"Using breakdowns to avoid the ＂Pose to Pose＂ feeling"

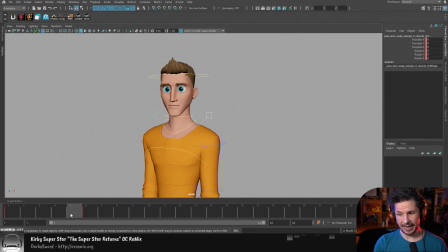[4:08]
And now we've got the head starting to lead the action. Now the body turns here. Now let's go towards the end. Now at the end, I want the head to reach first and then the body to keep going.
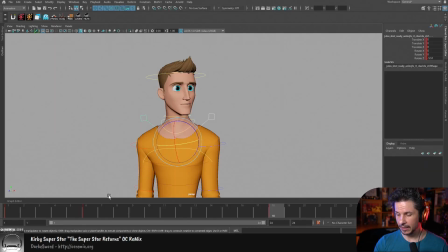[4:22]
So let's go here, right around there. And kind of the same thing, but in reverse now. I want the head to be in this position by this point. So I'm just going to go back here on frame 18.
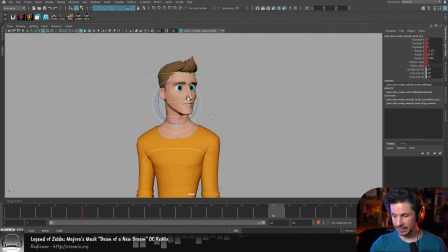[4:38]
And I'm just going to get that head to be pretty darn close to that final position right in there. Okay. So what does that give me? Well, now, as the head turns, we have that lead of the head.
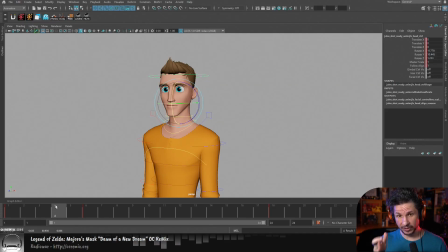[4:56]
The body stays still. because we put that extra key to keep that body still as the head moves. Then things kind of move together here a little bit, but the head's still leading.
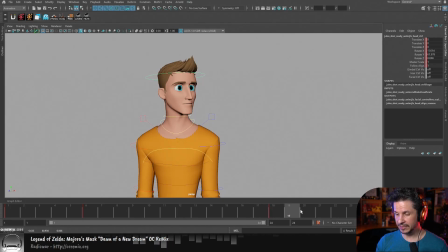[5:12]
As the head comes in here, the head has reached its final position as the body ends its movement right there. See that? I don't know how clear it is here. But what that creates is that, again, breakup of motion.
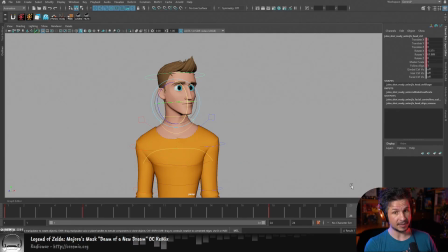[5:26]
His head has reached its final position, and then everything else catches up and settles. Now I can add even more to that. So for example, I could have the body reach its final position here by frame 21.
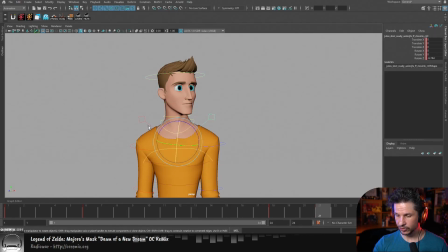[5:40]
And now at the end, let's actually bring these shoulders back up slightly right here. Now at the end, ooh, that's a little too much.
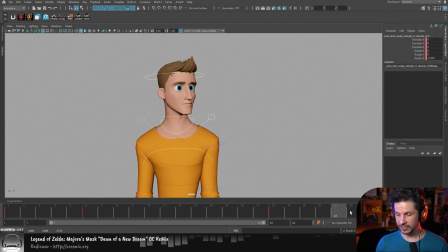[5:55]
Now at the end right here, we have just the shoulders dropping as the body has stayed still. So something like that.
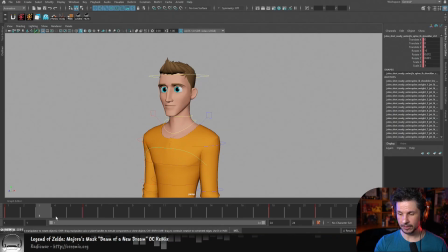[6:12]
So now we have that lead and follow. The head leads the action. Is a little isolated right now. You'd want to have it. So this is where you could break it down even more. It's non-stop. Like we could keep going and going. So for example, as it's turning right now, the whole head is just going right across.
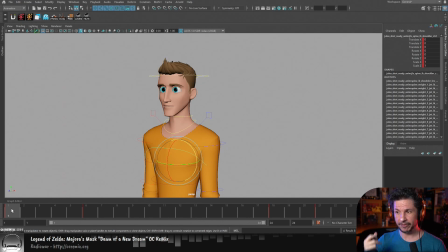[6:31]
Boring. We usually lead with our jaw or our top of the head. So we either do this or we do this. A big exaggeration there, but we have that a little bit of a lead there. So for example, here, what I can do is I'll set a key right there.
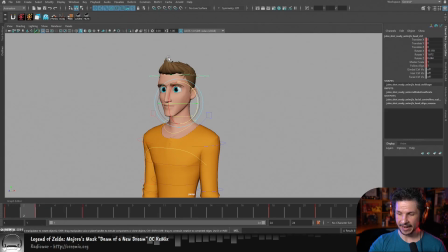[6:47]
And as the head starts to move, I'll try to make sure that his hair, see how his hair is moving screen right and his chin is moving screen right? I'm just going to make it so that his hair moves a lot less.
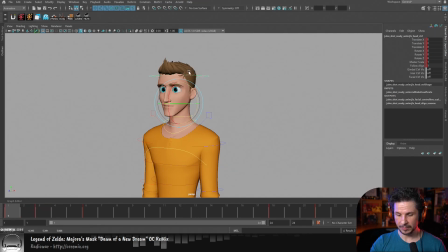[7:04]
And I could even have it move a little bit screen left before coming across. So now we're leading with the chin. I might tilt his head down as well. We get a little bit of an arc in there. But I'd want to push this pose as well just a little bit to kind of work with that.
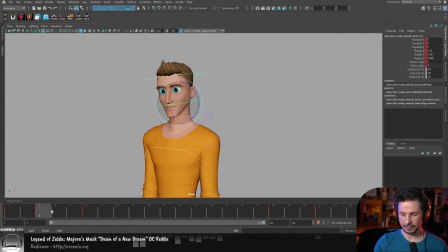[7:25]
So very rough. I feel like I need an extra frame in there. Why am I polishing this thing? But right there, now we've got even more of a breakdown where not only is his head leading,
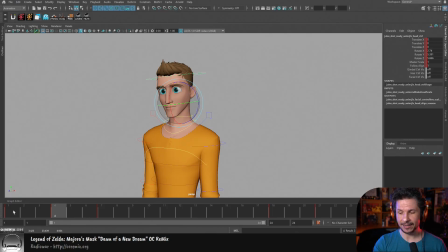[7:40]
but now his chin specifically is leading the action, then the top of his head, then his body, then his shoulders. He comes to a stop. His head reaches the final position. His body then reaches the final position. Then his shoulders reach the final position.
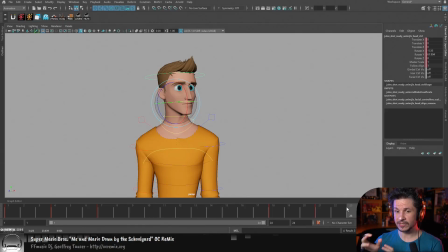[7:59]
Now I don't have a pose-to-pose animation. I've got a natural animation. But it all started from pose 1, pose 2, and I didn't offset any keys here. I just put in more detail within my keys. I hope that makes sense.